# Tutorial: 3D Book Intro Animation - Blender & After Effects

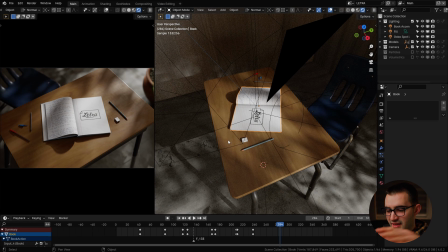[8:12]
So I brought that in and then customized it, added my own pages because you can do that.
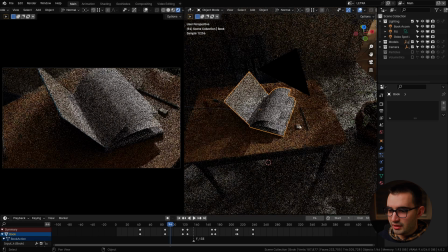[8:17]
Then it was a matter of positioning them and scaling them up properly.
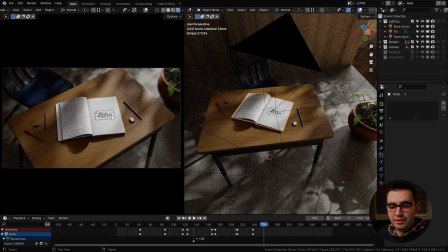[8:20]
So we got a balanced composition and everything looks like it's set to real life size. So if I go over to, let's say, the last frame here where the camera sits in its final position, the chair is off to the side so it doesn't attract too much attention,
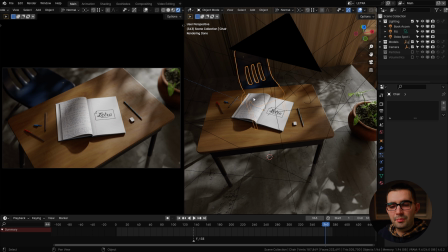[8:35]
but it's also slightly rotated just to give a sense of imperfection because we don't want to keep everything in line. Everything in 3D is perfect. You're supposed to add those imperfections to match the real life because in real life, nothing is perfect. Now, of course, it depends on what you're working on and what the concept is. You could be doing some stylized CGI stuff where you want things to be perfect. But in this case, I had to make sure that there's grunge, there's dirt, things are misaligned.
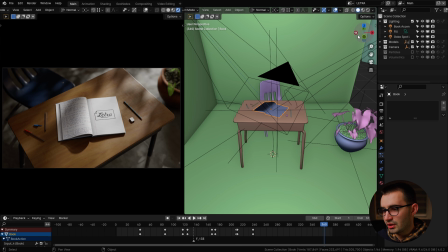[9:03]
And to make it easier for myself to set a composition and position objects and set the size and everything, I usually use two views. One is for what the camera sees.
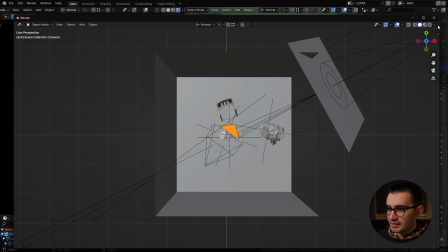[9:12]
Additionally, you could even pop open a new window and then let's say set this to the camera view and then drag it to the second monitor,
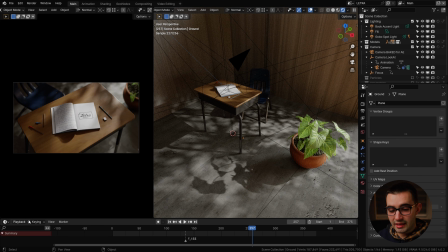[9:20]
for example. As for the textures and materials, again, I only used Polyhaven assets.
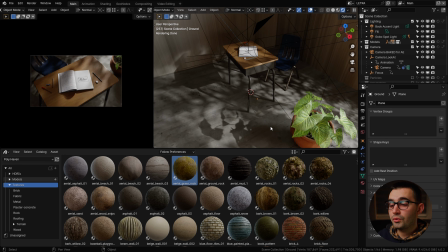[9:26]
Go to the textures. You can simply drag and drop something into a model. Now, of course, I did have to go in and tweak the size and the orientation of the texture.
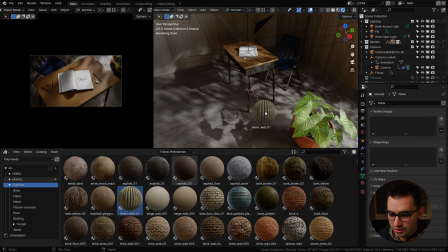[9:35]
I even tried out different materials at first. So I believe I was using this kind of wooden beam wall or whatever it's called.
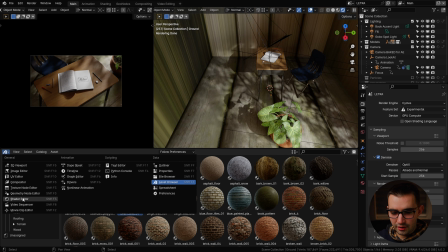[9:43]
And if I switch to the shader editor, you can see it adds a bunch of these nodes,
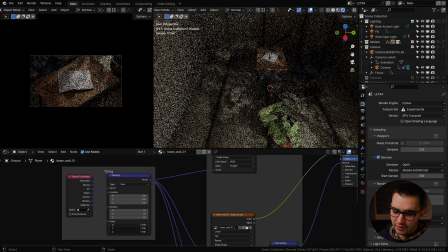[9:47]
and you can go ahead and click and drag down to select all 3 of those values and then drag to the left while also holding down shift for finer control.
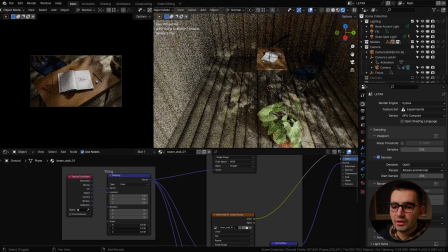[9:56]
At the same time, you can look on the left view there just to get a proper scaling.
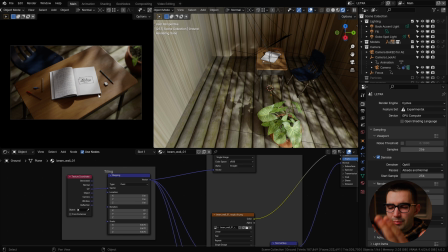[10:01]
But then the wood was looking a bit too much because we have wood on the main platform, which is the desk that's holding the main character, in this case, the book. And I thought there was not enough contrast. It was blending in with each other. So I ended up using a concrete material instead, and it just makes the desk pop a bit more.
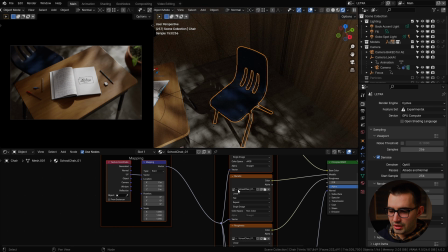[10:19]
The chair has this sort of bluish color, and sure, I could have shifted the hue or something,
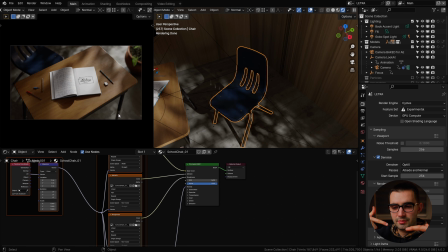[10:24]
but I actually quite like the blue color because it's got the good contrast between cold tones and then warm tones of the desk.
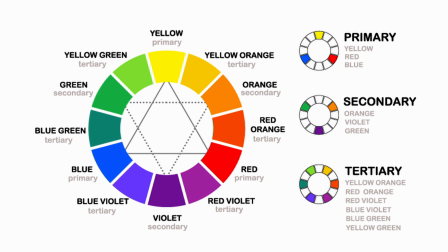[10:33]
So color theory, colors on different sides of the spectrum. Now for the textures on the book, we're gonna first have to go over to After Effects.
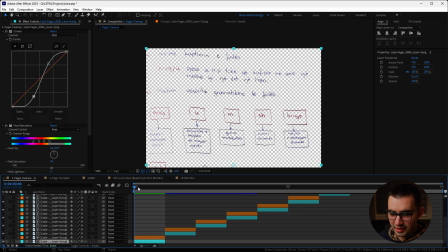[10:40]
Here you can see all the different pages I had, which I first had to key out. So let me just isolate one of these. You can hit F4 to toggle the switches and then disable the matte.
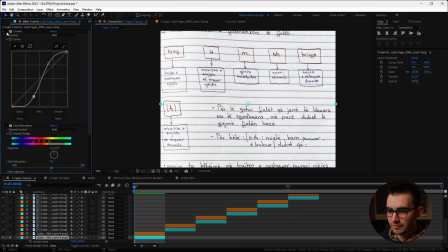[10:51]
And then we can disable all of the effects. So first of all, I added some contrast and saturation to bring out these colors.
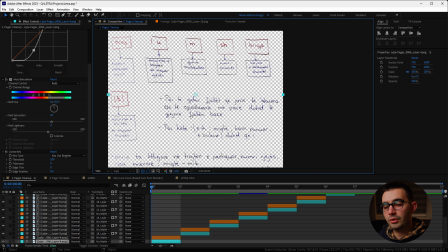[10:58]
And then finally, I used the Luma key to key out the brighter parts, which in this case are the paper because it's mostly white.
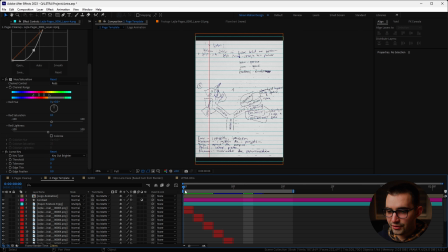[11:05]
So I then exported each of these pages individually, brought them over to this other comp, where I composited back the paper background, which I got as a texture from somewhere, I don't remember, and then also added some additional contrast on top with an adjustment layer.
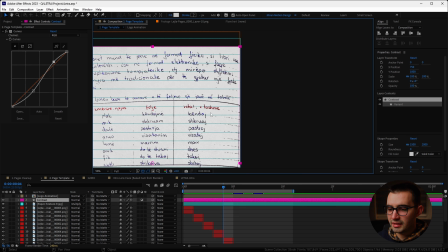[11:20]
Now you might be able to notice some of these lines, which are from the original paper,
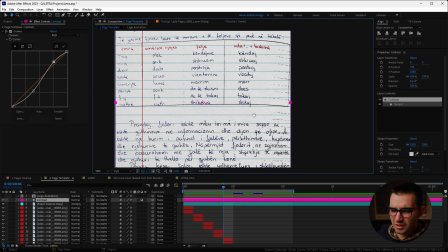[11:26]
so the divider lines, but these things pass on very quickly and usually you don't even notice those, so it's not a huge deal.
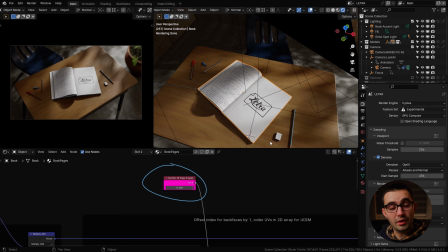[11:33]
And finally, I exported each of these pages as individual images and brought them into Blender, applied it to the book by following the instructions that they give. I believe you're supposed to set the number of images you have for the pages, so then it calculates it properly.
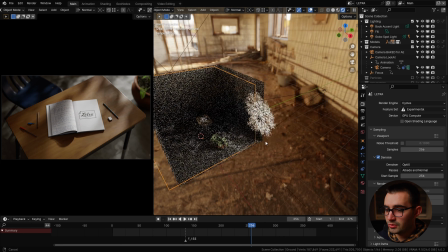[11:47]
Now let's talk about the lighting in this scene. So as I zoom out, you'll be able to notice this gobo texture. Gobo is basically a texture that you put in front of your lights to make a scene look a bit more interesting.
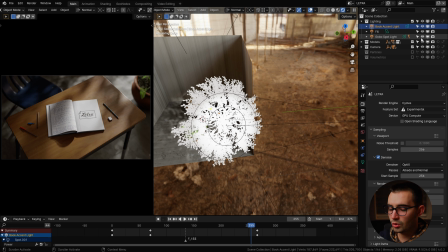[11:58]
So I'll go ahead and disable the gobo spotlight and look how bland that looks. Or in fact, let me just disable the gobo itself and leave the light.
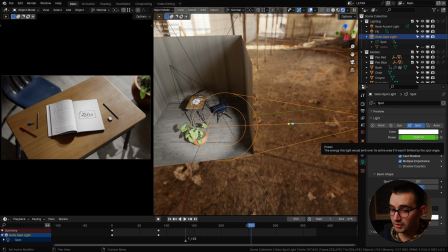[12:08]
So you can notice the light intensity or the power is actually quite high, but because we put a gobo in front,
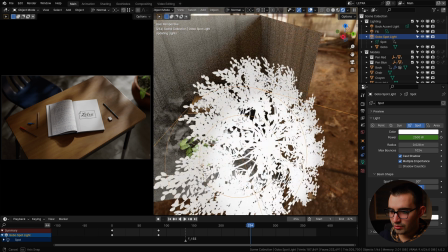[12:14]
I had to do that just to have enough light push through in between these transparent areas.